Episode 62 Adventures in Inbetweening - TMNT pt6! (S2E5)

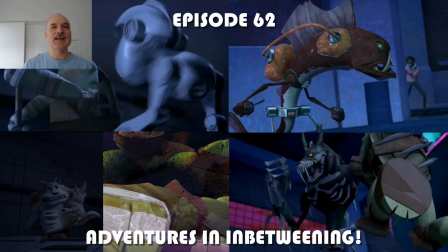0:00 All right, welcome to episode 62 of Adventures in Inbetweening. Today I am doing my 6th breakdown of a Teenage Mutant Ninja Turtles episode that I animated on.
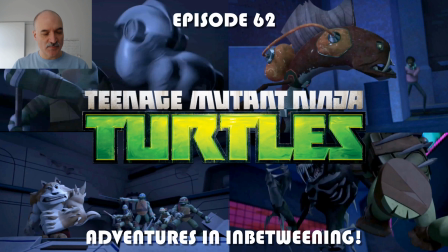0:08 This is Season 2, Episode 5. I'll break down 11 shots in 29 seconds.
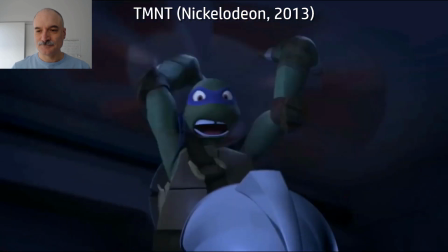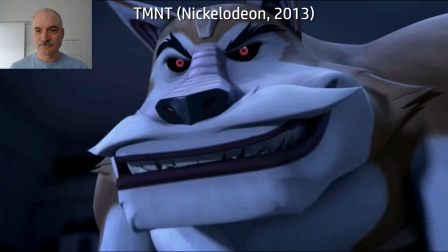0:20 Well, if it isn't Weasley Little Stinkman. We found him first.
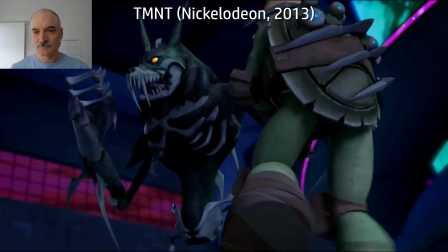0:26 I'm faster, stronger, more powerful than ever. I feel like a ninja again.
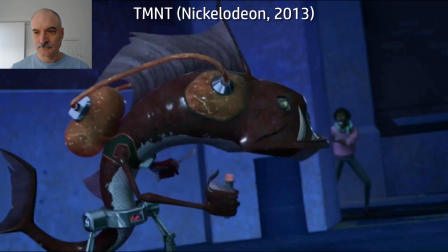0:33 If I were you, I'd get my mousers out here now. Great!
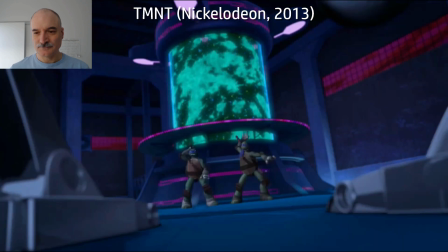0:39 More mousers!
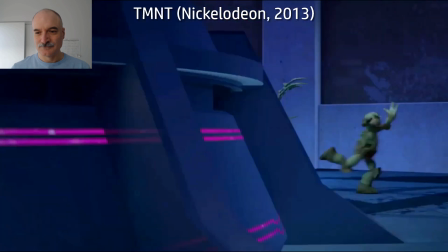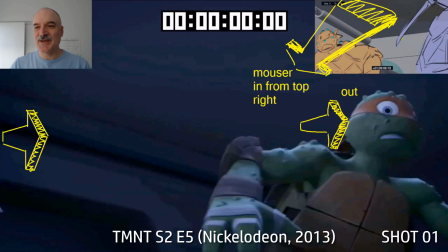0:45 All right, you heard the word mousers a lot there, and that's a recurring theme here. Baxter Stockman's mouser robots are after our heroes.
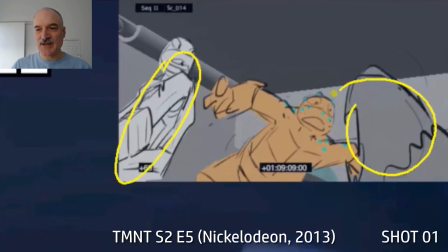0:53 So here, Mikey is leaving the screen. We have a mouser coming in. You can see in the storyboard there.
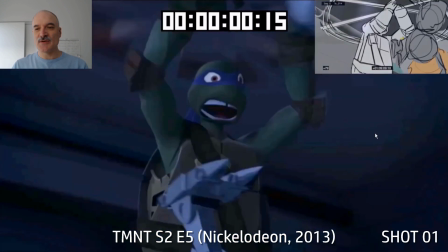0:59 Donnie's going to spin his staff around. The mouser goes into pieces, separates the head from the body.
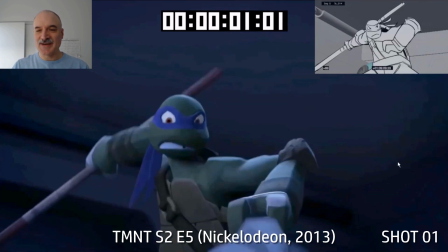1:03 There's always more mousers, though. It doesn't matter how many there's an unlimited supply.
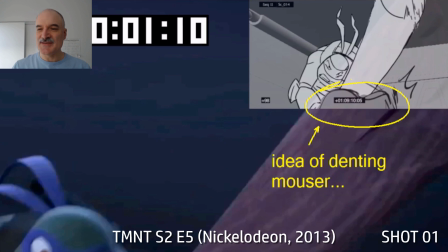1:09 Here, there's the idea in the storyboard of denting the mouser.
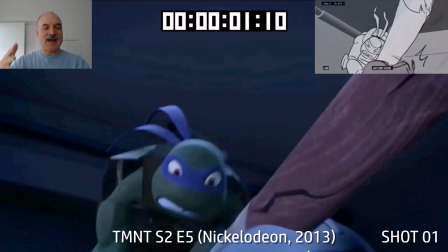1:12 Couldn't really be done with the rig, so I just crashed the staff through the mouser there, and I think it worked.
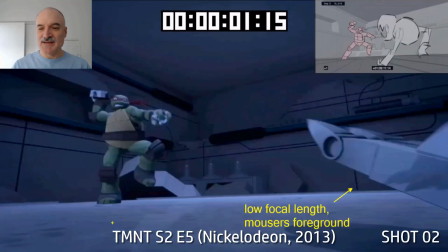1:20 Always having secondary motion on the bandana tassels there. Here we have a low focal length.
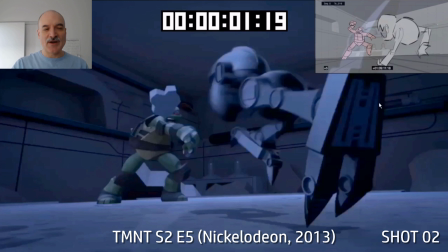1:25 We see how big the mouser is in the foreground. They're actually pretty short. They're like a foot tall.
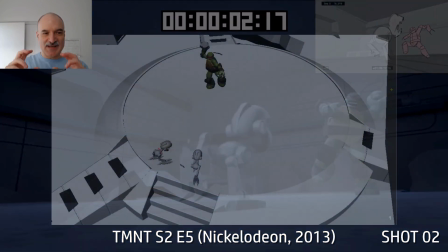1:29 So making them look big means we need the camera low and we need that low focal length.
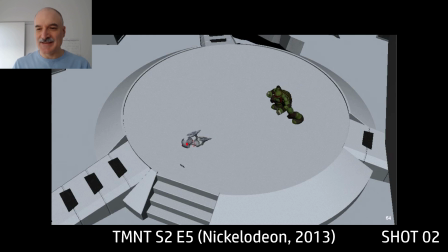1:34 Here's a play blast from perspective view that I'd taken back in the day just to show it has to all work in 3D space,
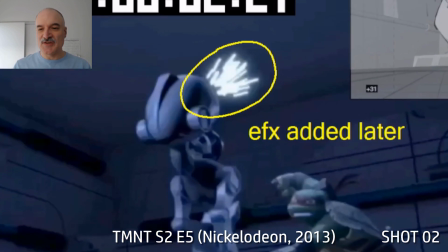1:41 and then we can make that work towards the camera, cheat towards the camera as well. Effects is always added later.
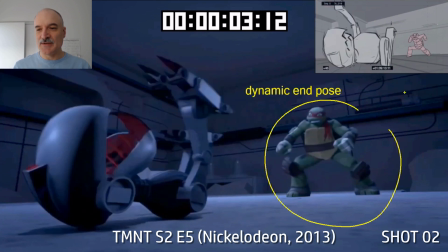1:46 That's not something that we're doing in character animation. And always coming up with a dynamic end pose.
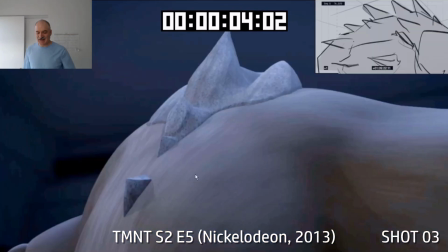1:52 Let's get Raph in this. Something like that to end. Here we're going to start on Dog Pound's back.
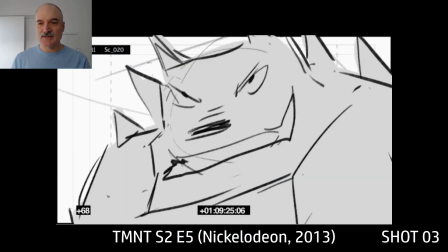1:59 Well, if it isn't Weasley Little Stinkman. Well, if it isn't Weasley Little Stinkman.
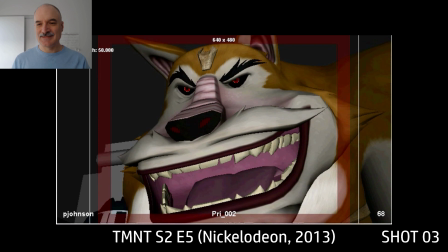2:05 Well, if it isn't Weasley Little Stinkman. Well, if it isn't Weasley Little Stinkman.
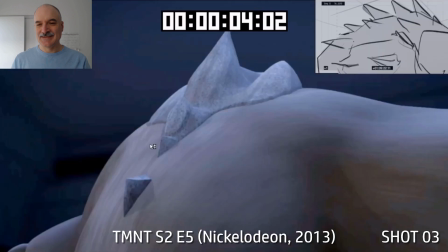2:11 Well, if it isn't Weasley Little Stinkman.
Great. So here Dog Pound was bent down.
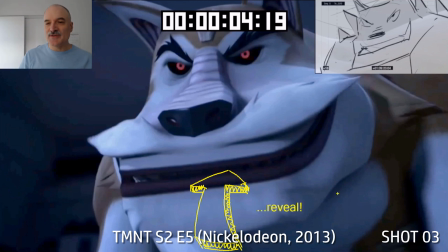2:18 We didn't really know what we were looking at. He comes up, we reveal the face doing that peekaboo that I've talked about before with the kids always like this and adults like it too.
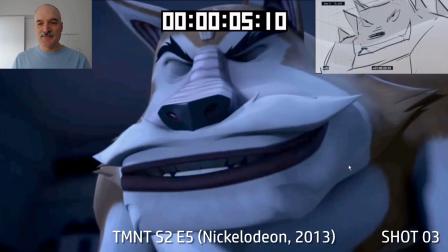2:27 Dog Pound has a massive mouth. This is his last episode before he mutates, so really wanting to play around with him as much as we can. Always squashing the eyebrows and the eyes on the blinks there.
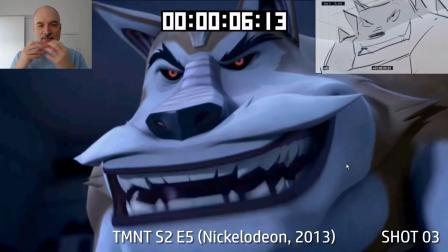2:40 Overlapping the mouth corners and the jaw, making sure we have a circular motion going on there.
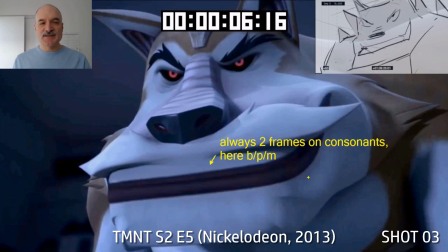2:44 Always having 2 frames on the consonants.
Weasley Little Stinkman.
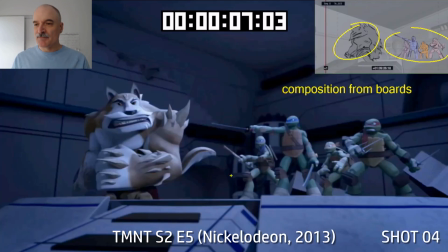2:49 And you want to keep that mouth moving. You don't want to just keep it frozen on those 2 frames. Here, taking the composition from the boards, you see there's a really strong composition there.
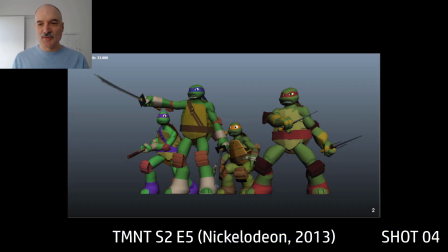2:58 It's all about the silhouettes. So here's actually how I started out in primary, and this is what I ended up in secondary. You can see the difference between the two. Primary is functional. Secondary is, the silhouette just pops out.
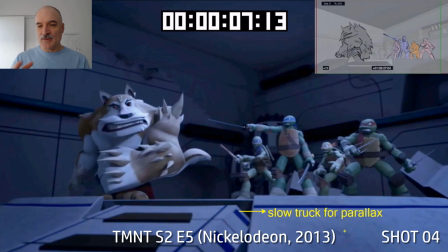3:11 It's so much more dynamic. We have a slow camera truck here.
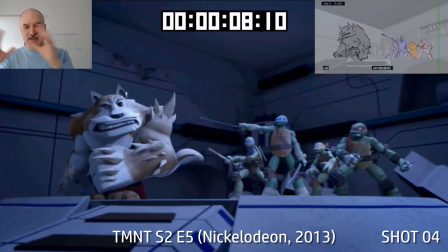3:15 So this isn't a pan. This is actually the camera moving so that we have parallax.
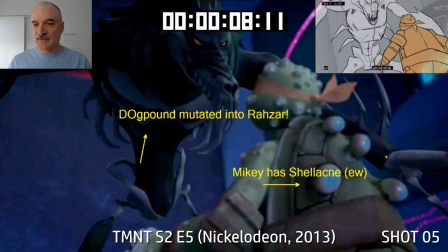3:20 We have characters moving against each other and against the foreground. Now Dog Pound's mutated into Razar.
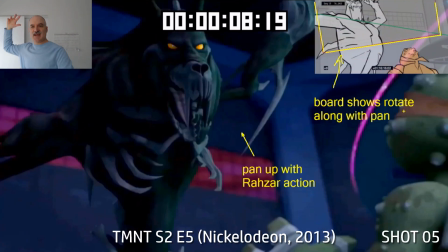3:27 Taking the composition from the boards, we're going to pan up with Razar's hand there. There's you can see in the boards there was a rotate on that pan up.
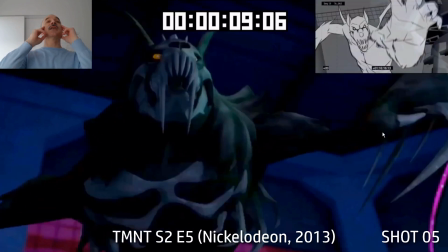3:35 It's an up shot, but we still want to see Razar's eyes, so trying to keep at least one visible.
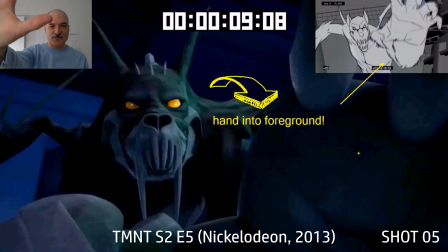3:40 Now Razar's hand's going to come into the foreground. Again, we want to play with that camera.
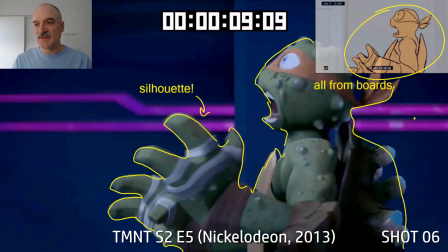3:45 It's all taken from the boards. Terrific silhouette on the boards there, so I don't want to lose that.
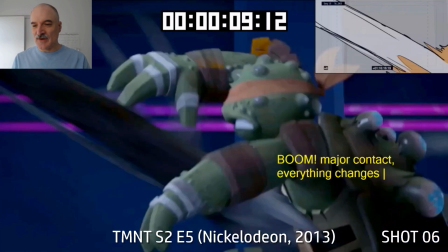3:49 Razar's hand is massive now. Big enough to grab Mikey with one claw.
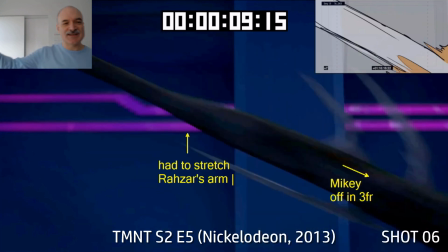3:55 Major contact. Pushes Mikey off in 3 frames. Really had to stretch Razar's arm to make it fill the whole screen there.
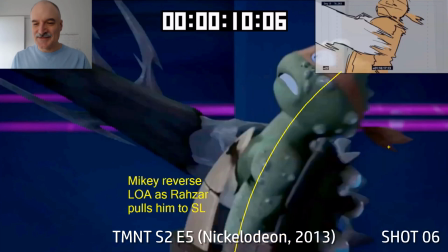4:02 Didn't want to see his body. This is all just about the arm coming in.
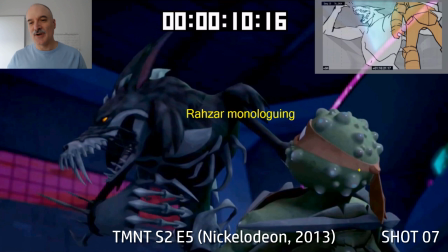4:07 Reversing Mikey's line of action as he gets pulled off. Now Razar is going to do his monologuing, talking about, I'm faster, stronger.
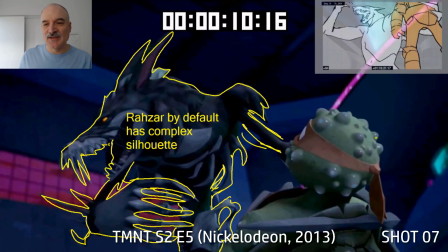4:15 I feel like a ninja again. Look at the complex silhouette we get. We don't even have to work too hard to give Razar a really cool silhouette.
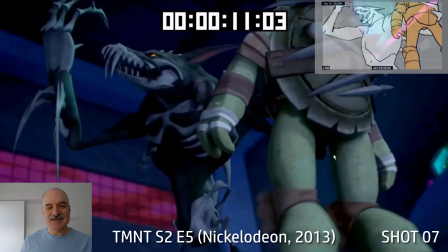4:22 He's so bony, and he's admiring his body here, lifting Mikey up in
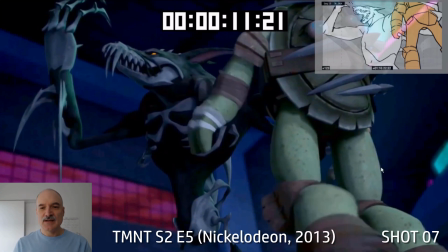4:28 with one hand on screen right there, keeping him alive as he's talking, as he's
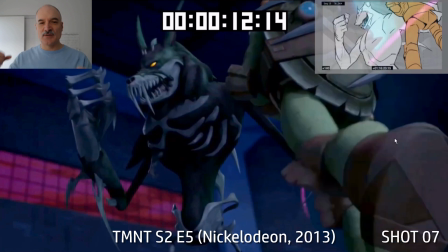4:35 tightening his grip on Mikey there. As you can see on the boards, though, Razar was drawn a lot more meaty, a lot more muscular.
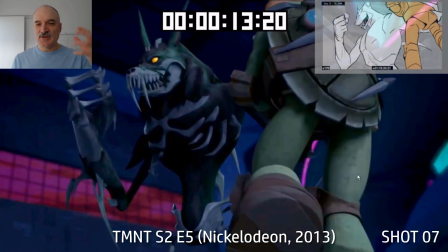4:43 So here Mikey's kicking to be free. We couldn't get a closed fist on Razar.
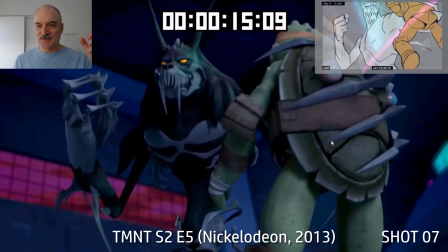4:49 We always had those empty spaces where the bones of the fingers were. That's just part of the design.
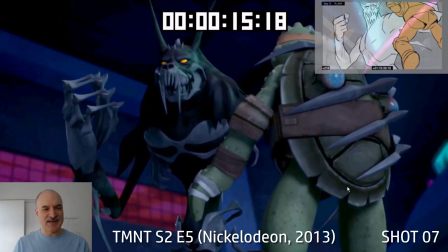4:57 I like how Razar's going all internal here. He's thinking to himself, it's what at least it's like to be a ninja again.
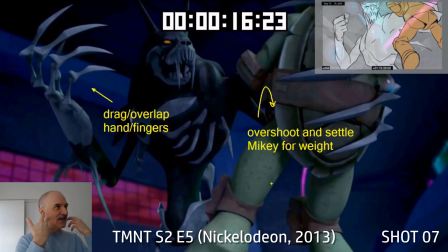5:03 When I talk about going internal, that's just somebody thinking to themselves, and their acting is going to reflect that.
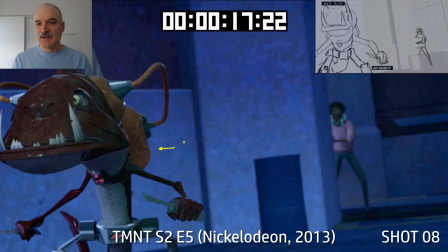5:10 Lots of overshoot and settle here. Now we've got Fish Face here. Now Zever mutated into Fish Face. Baxter built Fish Face's robot suit, but Fish Face still doesn't like Baxter, obviously.
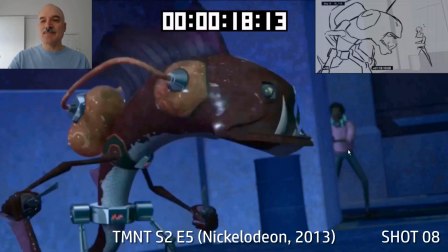5:22 So he's threatening to mutate Baxter as well because Fish Face didn't want to get mutated.
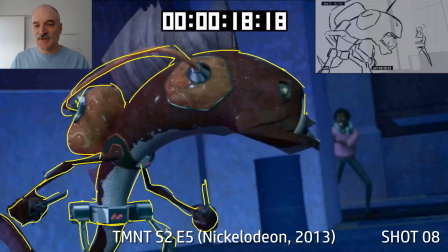5:27 Here we've got the overlap and follow through on Fish Face. Really clear silhouette here.
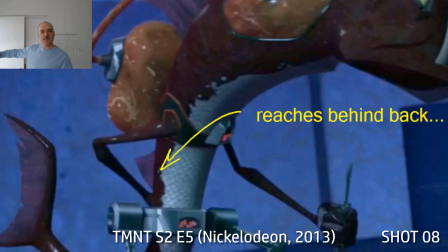5:32 I like how that one turned out with the knives. Now Fish Face is going to reach behind his back. This is a story point that's going to be played again in a minute.
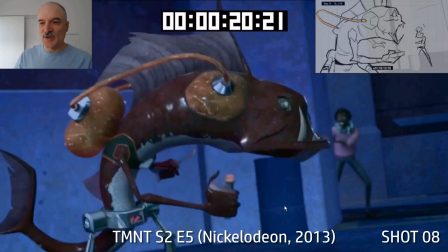5:39 And he's going to bring out the button. The button that will cause all of Baxter's mutation bottles to pop there. And he's just threatening. He's not saying, I'm going to push the button. He's showing, I'm going to push the button.
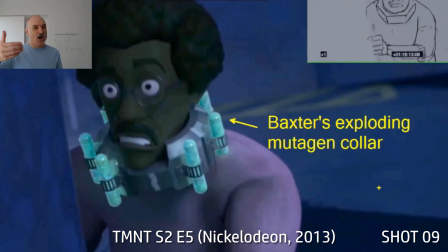5:53 That's so much more effective rather than saying, I'll mutate you if you don't do what I say.
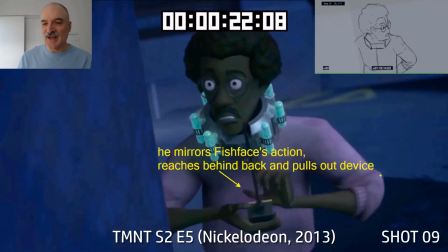5:58 He's just saying, you better do this, and it's all implied by the actions. So he's going to do the same thing Fish Face did.
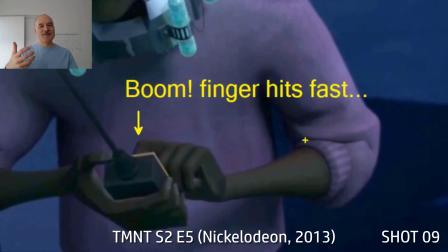6:04 Reach behind his back, pull out a one-button device, and just start pushing the button.
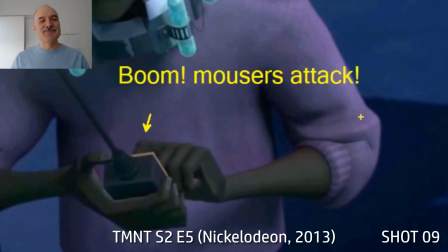6:10 It's all very simple mechanical devices here.
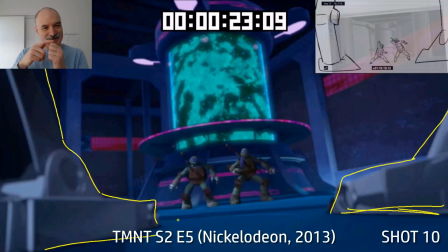6:13 And as he pushes the button, overlapping that finger, boom, 1, 2, 3, 4, 1, 2, 3, 4.
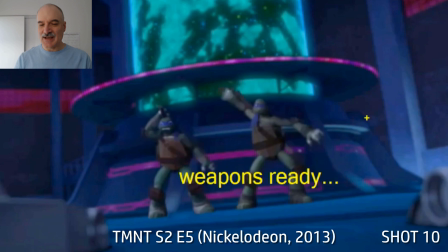6:20 Mousers are going to attack. So here's Leo and Donnie. They're getting ready with their weapons, staff and sword against the metal mousers.
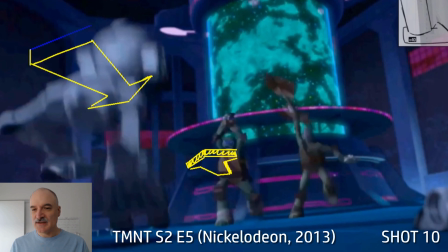6:28 Here comes one on screen left, coming in towards Leo, charging at each other.
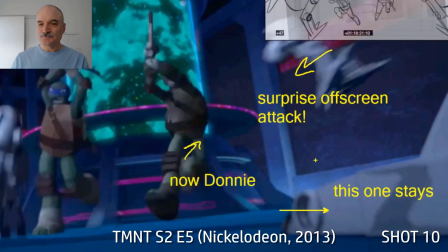6:34 Again, low focal length, so the mousers seem really big in the foreground. And we think the one on screen right is going to attack, but another one comes on from screen right.
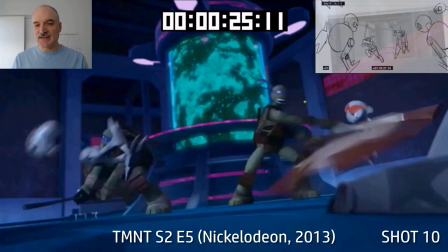6:42 Now we see the slice here separating again the head from the body of the robots.
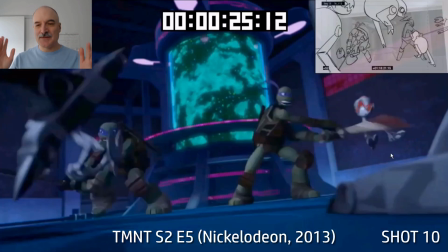6:47 Robots are great because you can destroy them and nobody's actually getting hurt.
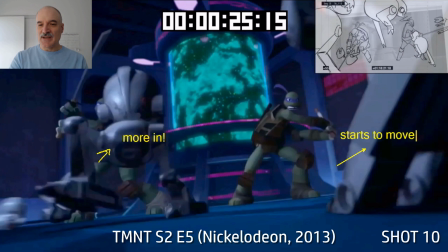6:52 This one goes off into the distance as Donnie hits it there. Now we get another one coming in from screen left, another one, the one on screen right comes in.
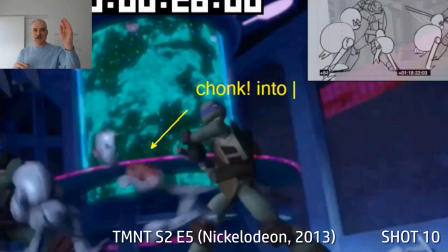7:00 And so Donnie's getting 2 in a row. Leo gets number 1, Donnie gets 2 and 3.
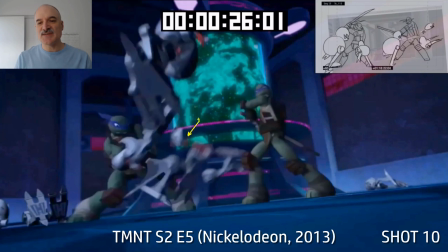7:05 Now this breaks into 3 pieces here. There was, I think we could separate the head, and there's another one chopped by Leo.
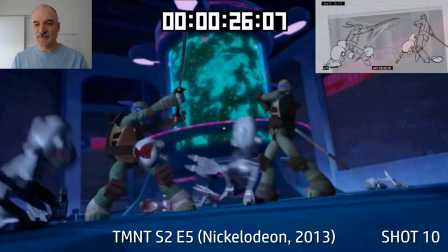7:13 The head, the body, and the 2 legs. I think we could break them into a maximum of 4 pieces. Here's 2 more coming in, the last 2.
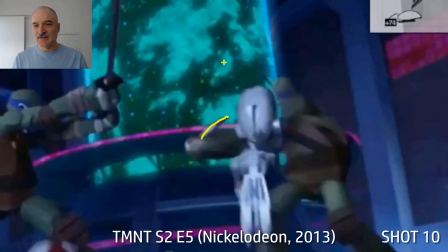7:20 You can see they're all ready. Yeah, Donnie's got his staff dragging here.
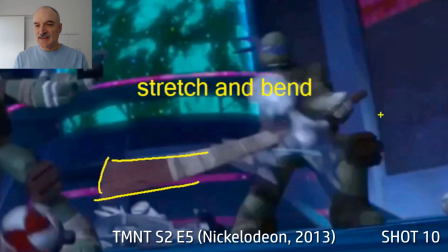7:25 You can see how it's stretching out behind him. Boom, hits the mouser right there, and it's going to knock him off to the side.
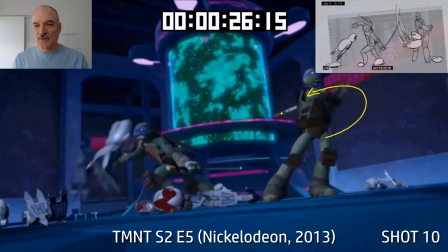7:32 Batter up, he's got the baseball swing going on. At the same time, Leo is switching to a backhand there as Donnie's following through. And so Leo can do just a stylish move where he's spinning around, slash, bending that sword, dragging it behind.
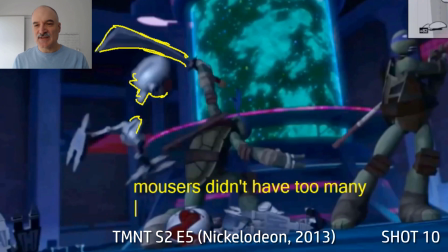7:48 Again, slicing the mouser's head off. Keeping the sword in silhouette as much as clearly as possible.
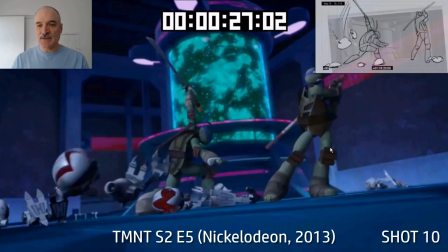7:55 Making everything, keeping everything alive, keeping it moving. Here comes the mouser back into the foreground. And we end them in their heroic poses. Now, again, this is taken from the board, so let's have a look at the boards and the different iterations here.
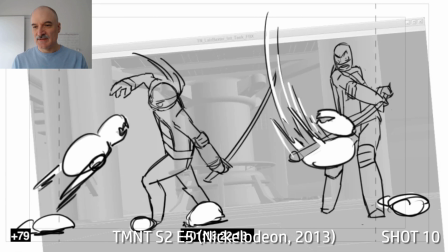8:12 Here's storyboards. Pretty much all laid out.